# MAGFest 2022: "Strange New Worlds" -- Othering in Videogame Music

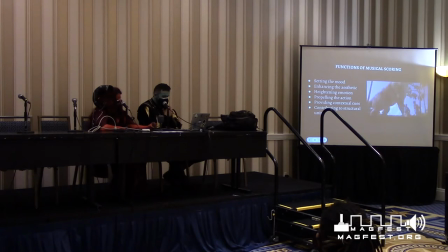8:48 It's a dinosaur. It is. All right. So let me just break this down really, really quickly. So the idea behind the scene is that you're expected to kind of have the setup and the big reveal, right? So up until the moment of the reveal, we have absolutely no idea what we're looking at.
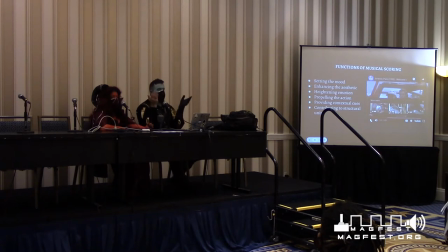9:08 And so the music is effectively assisting us in creating this tension. You might have noticed that what the scoring is doing, and by the way, the score is in this case written by John Williams, who's probably one of the greatest film score composers of all time. The music is gradually rising in a stepwise fashion.
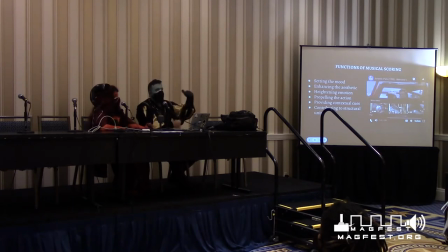9:24 It's going up the scale, basically, and then gradually instruments are added to create more and more layers up until we have the big cut to the plesiosaur, or not plesiosaur. The brontosaurus. Brachiosaurus. And
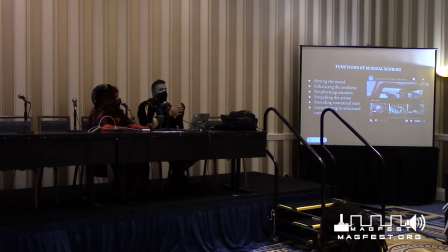9:36 the music kind of changes motifs completely, and at which point we're expected to kind of have that same sense of awe and wonder that the characters on the screen are experiencing at the time. And the idea is for us to share that sense of wonder. The music is literally telling us what to feel in that moment.
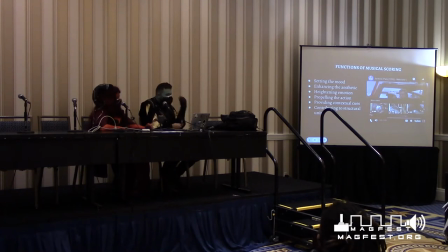9:51 Right, right. And so this is literally what it's doing. It's setting the mood, it's enhancing the aesthetic, it's heightening the emotion, it's propelling the action. The only thing that it's really not doing is contributing to structural unity, but that's kind of a long-term thing. If you really want to see structural unity, you go look at Lord of the Rings or something.
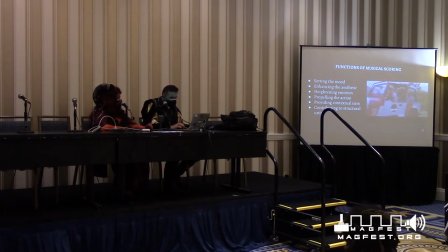10:07 So let's go ahead and talk about how that is also done in video games. And I think no game does this better than the intro to Mass Effect 2. So let's go ahead and skip slightly ahead to the destruction of the Normandy.
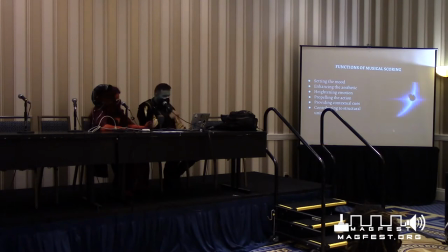Weapons offline! Somebody get that fire
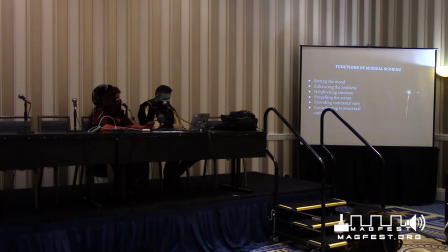out!
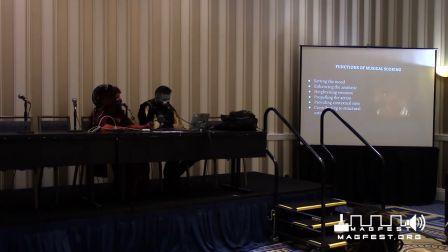Shepard! Distress beacon is ready for launch. Will the Alliance get here in time?
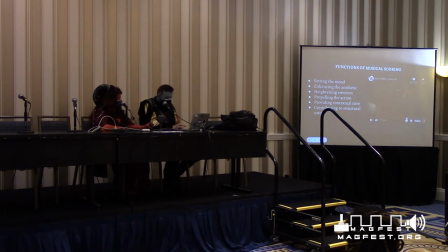11:13 I'm going to fast forward just a bit so that we can see the actual gameplay part of this.
Mayday! Mayday! Mayday! This is SSV Normandy! We've suffered heavy damage from an unknown enemy!
So you can hear this heavy, heavy drum beat.
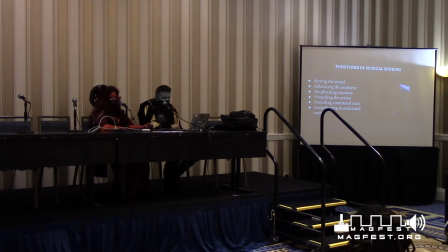11:30 Together!
Very indicative. Nearly every fight music that's ever existed. Now notice, this is actually kind of a cool thing, right? As soon as you step out into the vacuum of space, all music cuts. So you have this immediate cut between like the red visuals of the interior of the Normandy,
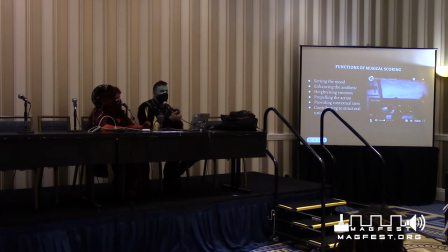11:48 and you have this, as Caitlin pointed out, this like pounding drum beat, which we typically associate with danger and some sort of like anxiety. And then as soon as we cut to the outside of space, like boom, all music is immediately cut. So again, very similar ideas are communicated here, setting the mood, enhancing the aesthetic, heightening the emotion, propelling the action, et cetera, et cetera, et cetera.
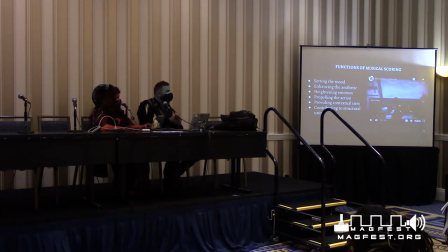12:07 So let's now go ahead and switch over and talk about what this whole idea of othering is. All right. So we've talked about it for a second, but I want to give you guys a little bit of discussion about narrative shorthand. So how many of you have read the book Understanding Comics? Yes. It's a little outdated, it's a little old now, but Understanding Comics basically breaks down how we use visuals to tell each other things so that we don't have to like write text, so you don't have to have a person standing there and saying it. Narrative shorthand is basically how you tell people things without explicitly telling them things. You've most likely heard of visual narrative shorthand. So it relies most heavily on the tropes and cultural zeitgeist that the audience is familiar with. Narrative shorthand in Japan is going to be very different from narrative shorthand here.